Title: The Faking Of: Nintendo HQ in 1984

Hello and welcome to another little making of. This time I'm going to talk about how I made this sequence where I was talking to Shigeru Miyamoto in the Nintendo headquarter in 1984.
That's the dumbest thing I've ever heard.
So basically this sequence was made up of three different parts.
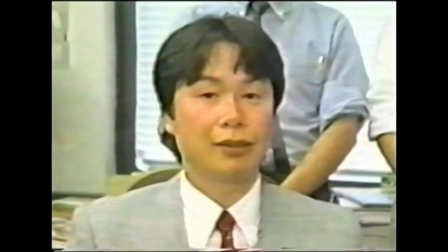0:22 First the establishing shot with the office building, then me talking and of course Shigeru Miyamoto's reaction shot. When I wrote this here in the script it was really simple. I didn't think that it would be that hard.
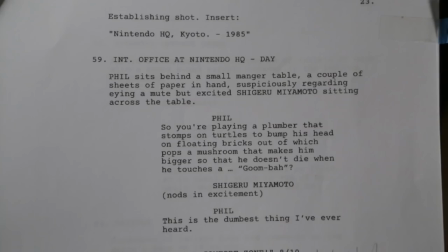0:35 It was just fun to write. It's just yeah just this little little segment here and it just reads Shigeru Miyamoto nods in excitement.
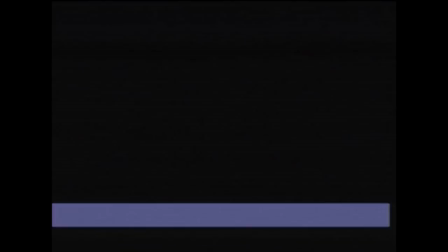0:45 So let me talk you through how I did this chronologically. First up I started with the establishing shot of the office building.
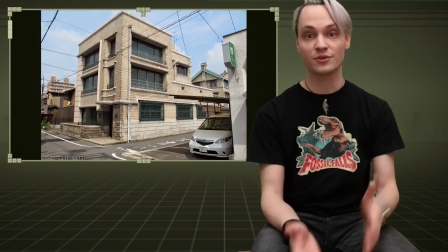0:54 Before anything there comes research. I researched how Nintendo looked in the 1980s from the outside, from the inside, how the dress code was.
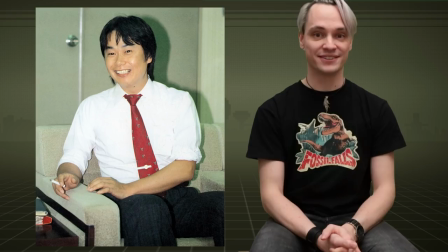1:03 There's a lot of material you can find and even found this little photo here of Shigeru
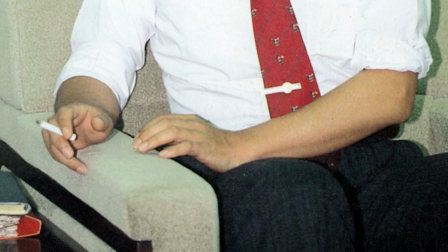1:08 Miyamoto in his office attire of the 1980s smoking in the office. This naughty boy. So for the office building I thought I'd just find an image of Nintendo R&D 1. That's the place where Super Mario Bros was developed and just make some 3D building out of it for a little establishing shot. Turns out nobody really knows where this building is or I didn't find it. I went on all the forums and asked questions but didn't get a single answer of where this building was.
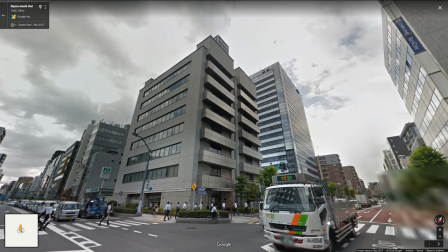1:42 So I had to make up something myself. In my research about this Nintendo office I also found this here.
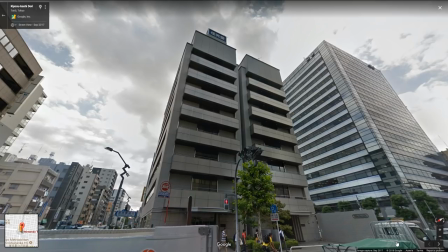1:50 This is the Nintendo headquarter not in Kyoto but in Tokyo. Today it still looks probably like it looked in the 80s with this just drab concrete facade and this cheesy blue-white Nintendo logo on top. But I couldn't use it, the image from Google Street View.
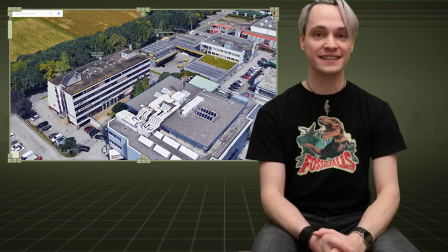2:09 Thankfully here in Salzburg there is this one office building who looks like it belongs to
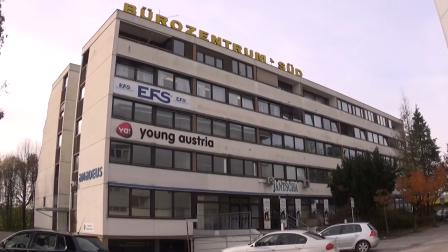2:14 the same era of the 1980s and looks equally horrid on the outside.
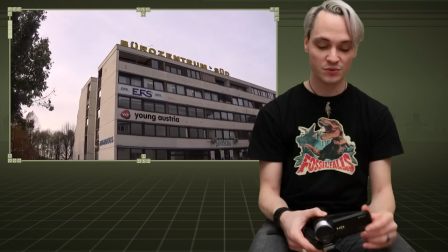2:19 One day I drove up to it and filmed it with this little cheap
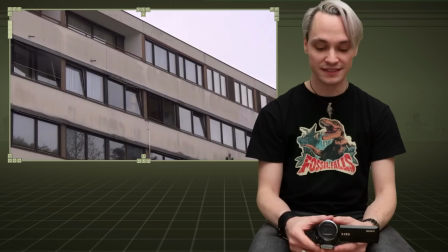2:24 camcorder which I used to shoot all my little let's play videos.
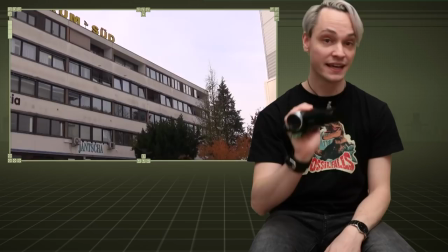2:29 The good thing about this is it it produces a handheld video especially if you you hold it like this and
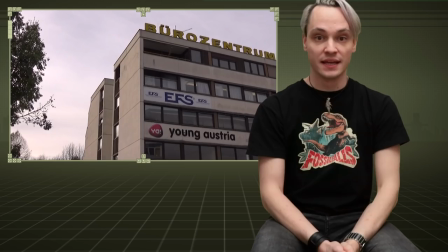2:36 I also used used to zoom here in the beginning just to make it look like this was some home video from the 1980s.
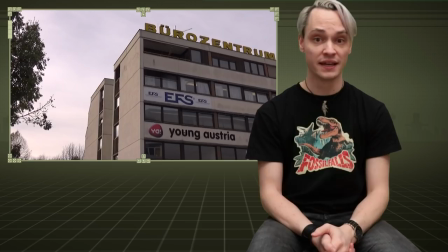2:45 But as it is obvious this building needed a lot of cleanups in the final shot. There was the signage on top and these billboards and yeah even the
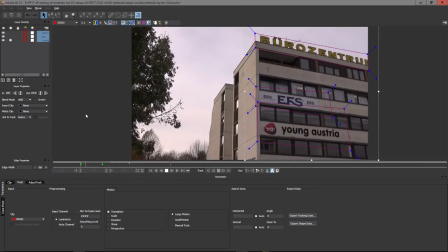2:54 surroundings didn't didn't look this like this urban Kyoto or urban Tokyo. So I had to get creative. First I just cleaned the image.
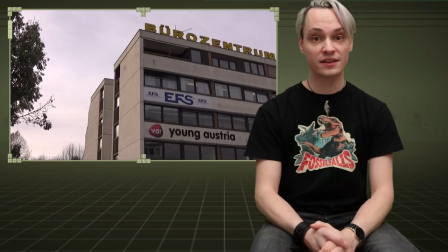3:03 I tracked the whole shot in mocha and yeah just applied my cleanups which is a project in itself. And then for the background well I needed as I said something that looked more urban than what was there.
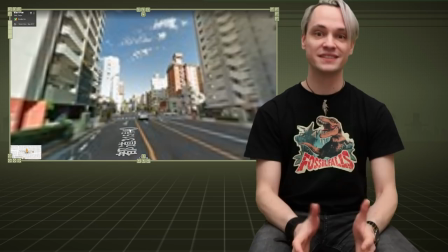3:15 On Google Street View from the Nintendo headquarter in Tokyo,
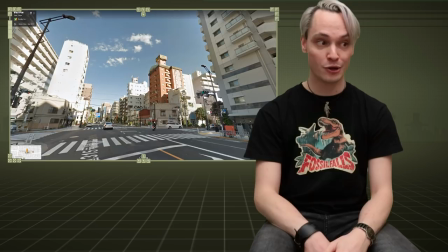3:18 I just cruised down some blocks on the road and lo and behold, it looked pretty urban, right?
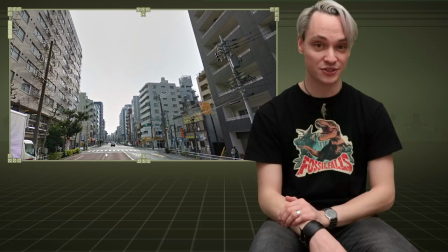3:25 And it was the same street that the building was on. So I just positioned my camera in Street View there to roughly match the perspective of my shot and yeah,
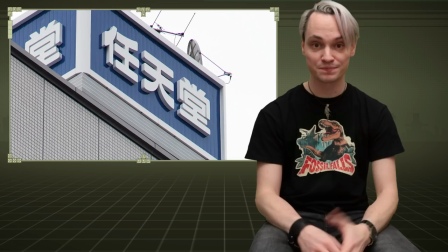3:33 just painted it in Photoshop and threw it on and tracked everything. So now I had the building cleaned up and the background.
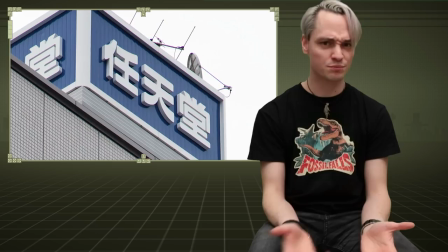3:41 The last thing for this shot I tackled was this block with the Nintendo logo.
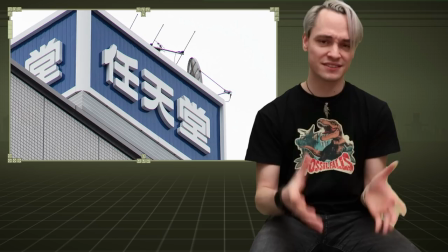3:46 At first I thought, yeah I should probably do this in Maya because I really know my way around Maya.
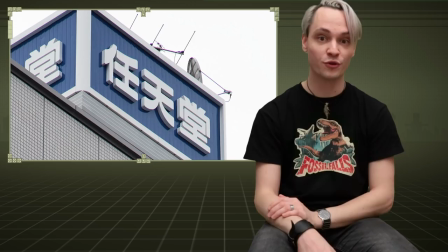3:51 But then I thought, yeah, I mean it's just a cube with a texture on, right? I mean I can do this in Photoshop with just the Photoshop 3D.
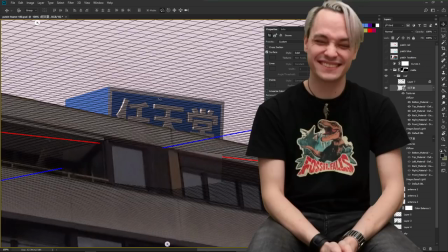3:59 Yeah, Photoshop 3D is not the best thing to make 3D.
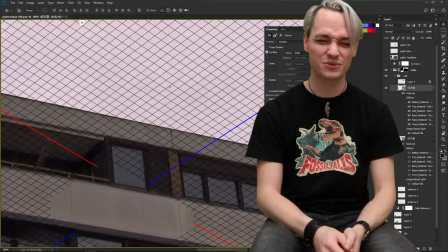4:04 It's like the Photoshop animation timeline.